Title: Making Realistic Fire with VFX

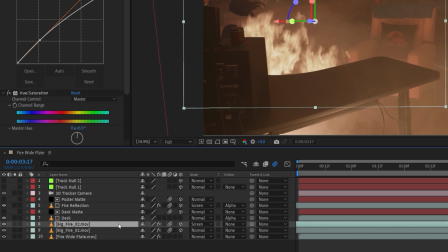We'll also add a reflection to the desk surface. So duplicate the fire again and place above the desk layer,
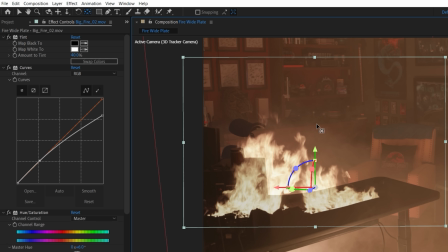move the anchor point to around the edge of the desk, flip it vertically, and we'll delete the mask.
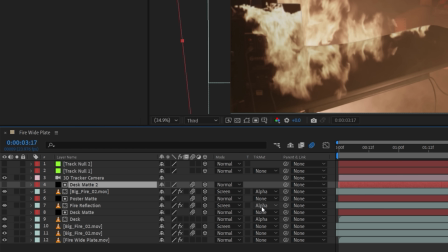Now use a duplicate of the desk mat above to isolate it, deleting and altering the masks to just keep the desk surface area.
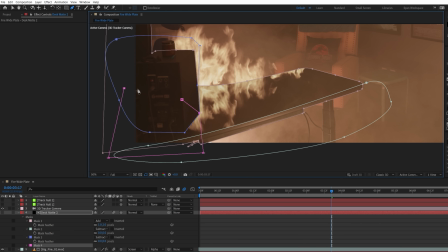We'll also draw a few new masks set to subtract like the edge of the desk, the speaker, and reflection with a higher feather as this will block the visibility of the fire.
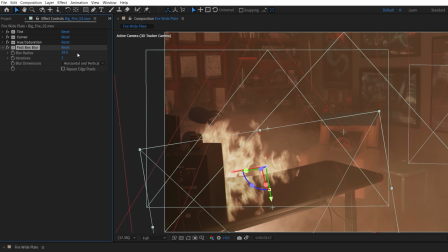Once again, keyframe through the shot if needed. Now you could use a fast box blur, but for a more detailed look, you can use a texture to get a gloss roughness effect.
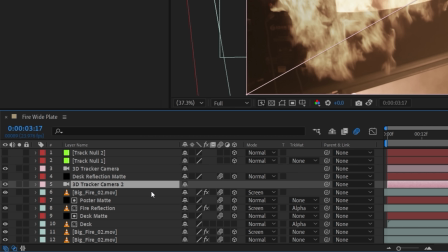So we'll delete the blur, remove the alpha matte for now, duplicate our camera and pre-comp this fire and camera together as our desk reflection and set it back to screen.
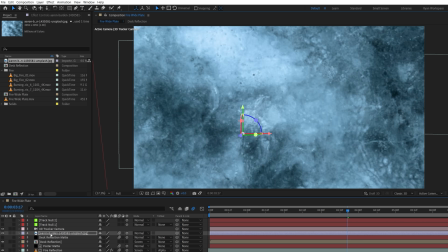Using a free texture as a 3D layer, we're going to change the scale, position, and rotation to roughly match the perspective of the desk,
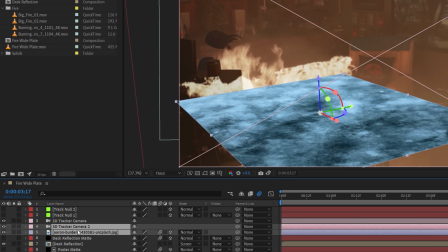and once again, duplicate the camera to pre-comp with this texture as our desk texture map.
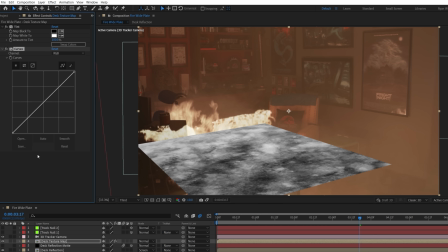We'll use a tint effect to make it black and white and a curves to change the contrast, then hide the visibility.
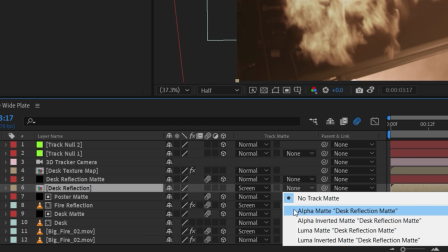On the desk reflection, set it back to alpha matte and add a compound blur,
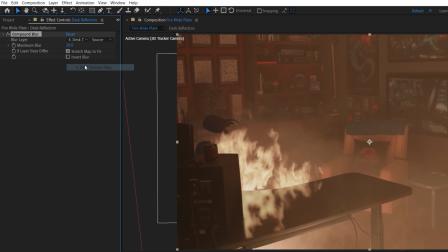selecting the desk reflection map as the blur layer and choosing effects and masks. Now increase the blur as much or as little as you'd like depending on the material of the surface that you're trying to replicate.
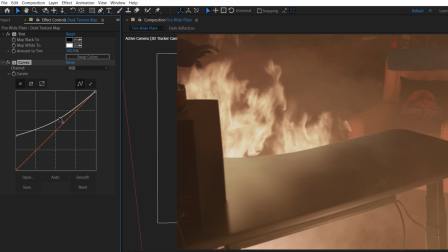You can also change the curves effect to control how strong or subtle the roughness is,
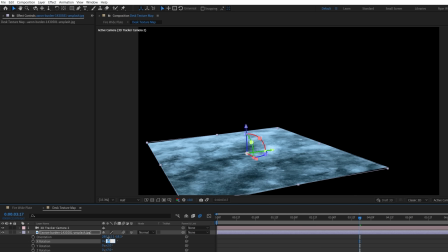and go into the texture comp to rearrange the placement to see how the texture affects the reflection, giving us this.
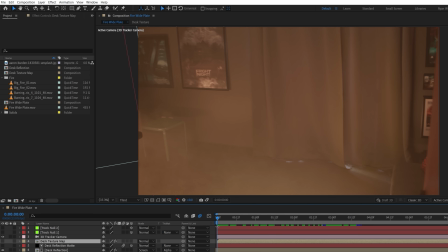Now we'll move to the start of the shot and add some fire to the floor, this time using the Burning Debris 4 asset from Action VFX.
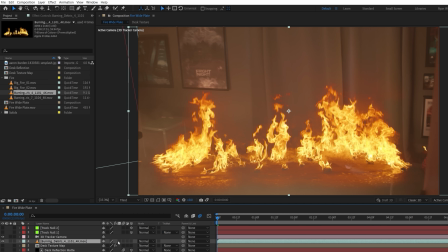Once again, we're going to drop it in and make it a 3D layer with motion blur enabled.
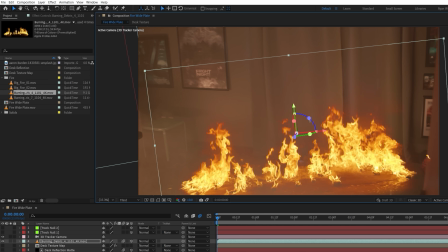Copy and paste the other null location and change the position, rotation, and scale, as well as move it in the timeline.
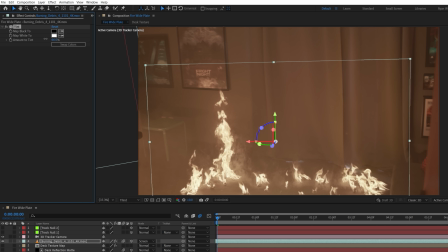Set to screen, and again, use a tint to lower the saturation and a curves to lower the exposure.
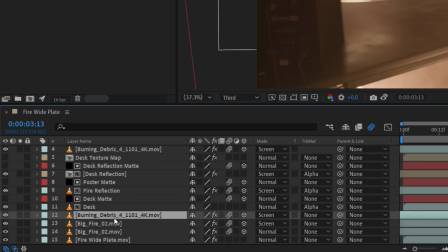We're going to duplicate and place below the desk footage layer and move the position over to beneath the desk.
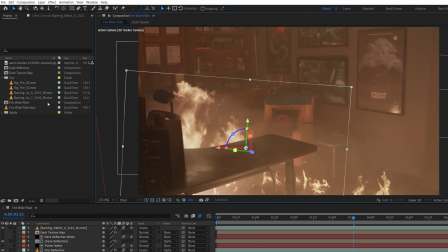Then swap it out for another fire. We opted for the Burning Debris 7 asset, again from Action VFX, lining up the placement how we like and using a mask to keep this area. Then we duplicated again, changing the mask and moving over to the left to combine with the previous layer.
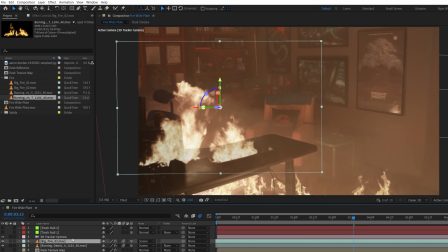For the last fire asset, we duplicated the first one, brought it to above the other fire layers, and swapped it out to the Big Fire 1 Action Essentials 2 asset.
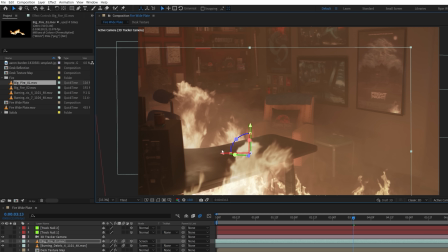Once again, changing scale, position, rotation, and timing.
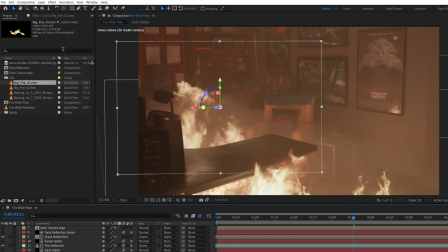We'll duplicate and set the lower one to normal again, and copy and paste the tint effect from earlier to make it solid below the screen layer.
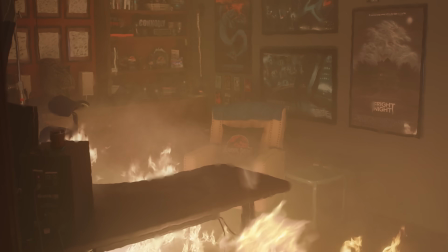And it can be tempting to add a lot of heat distortion to fire shots, but again, if we look at our practical references, it doesn't actually seem to be so common.
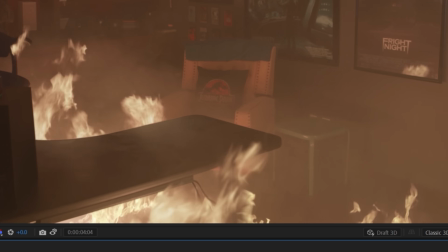However, we will add a little bit of heat first with this front fire here.
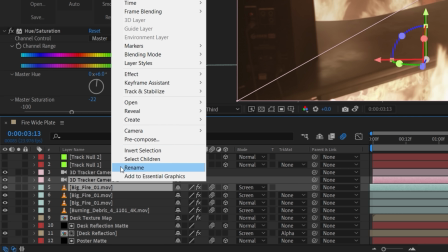So duplicate the fire and camera to pre-comp as a front fire map and hide visibility.
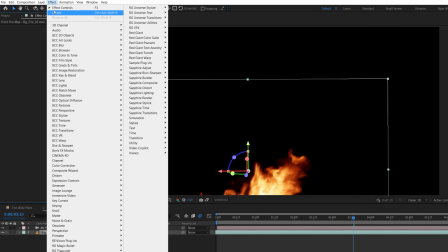Inside the comp, delete the fire effects and add a new curves to boost the alpha channel and a blur to soften it.
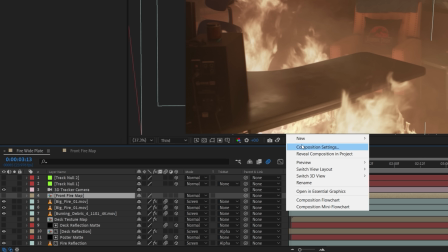Now create a black solid for the background, then go back to the main comp. Create an adjustment layer for the heat effects and place it beneath the front fire layers.
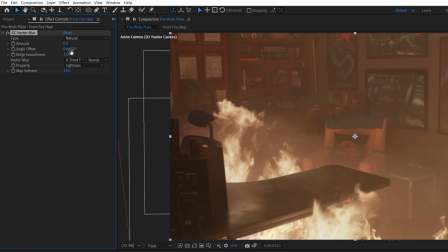Use a vector blur and select the fire front map as the vector map. We can hide the top fire layers to see what this is actually doing. And now changing the amount will create a distortion and blur look, and you can also change the type for different styles.
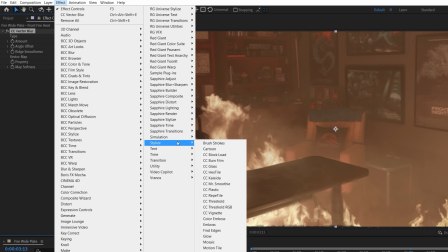If your effect is near an edge, you might get this here. So use a motion tile effect placed first, set to mirror edges and increase the height, giving us this instead.
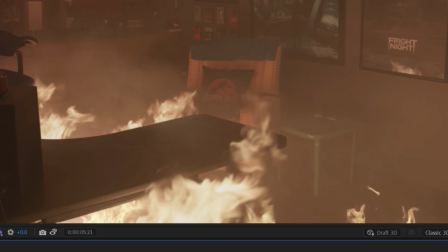With the fire back on, we can see it's a subtle effect, but it does help it tie in a bit. You can also do this for the other fire layers if needed.
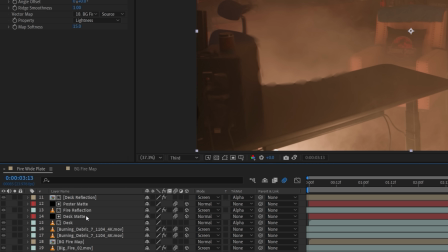With the backfire, it is affecting the desk edge. So for this, we can copy and paste the desk map into the fire map comp, enable visibility,
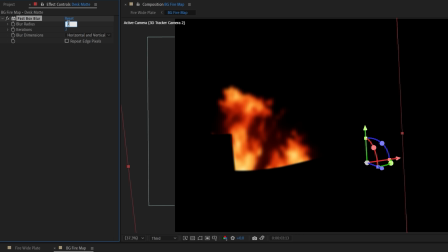move it up a bit, and add a subtle blur until there is no more distortion over the desk. These steps are all pretty customizable depending on the look that you're going for.
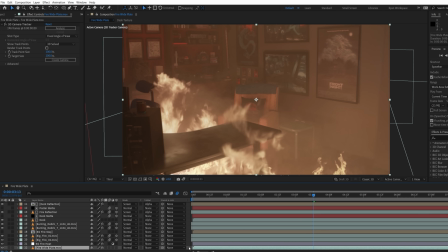We wanted to brighten up the room in areas too around the fire, so above the base footage,
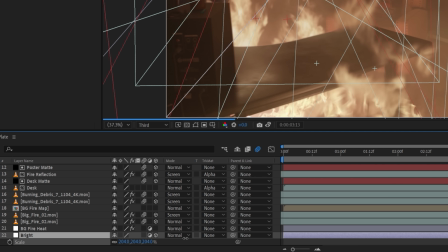we're going to use an adjustment layer set to 3D, and then we're going to mask this area with a high feather.
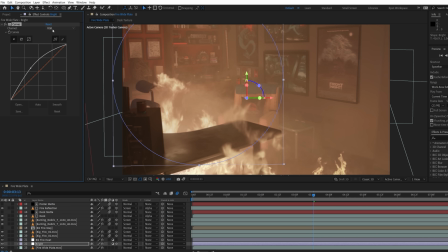Using a curves effect will boost the brightness as well as the red in the shadows and lower the blue.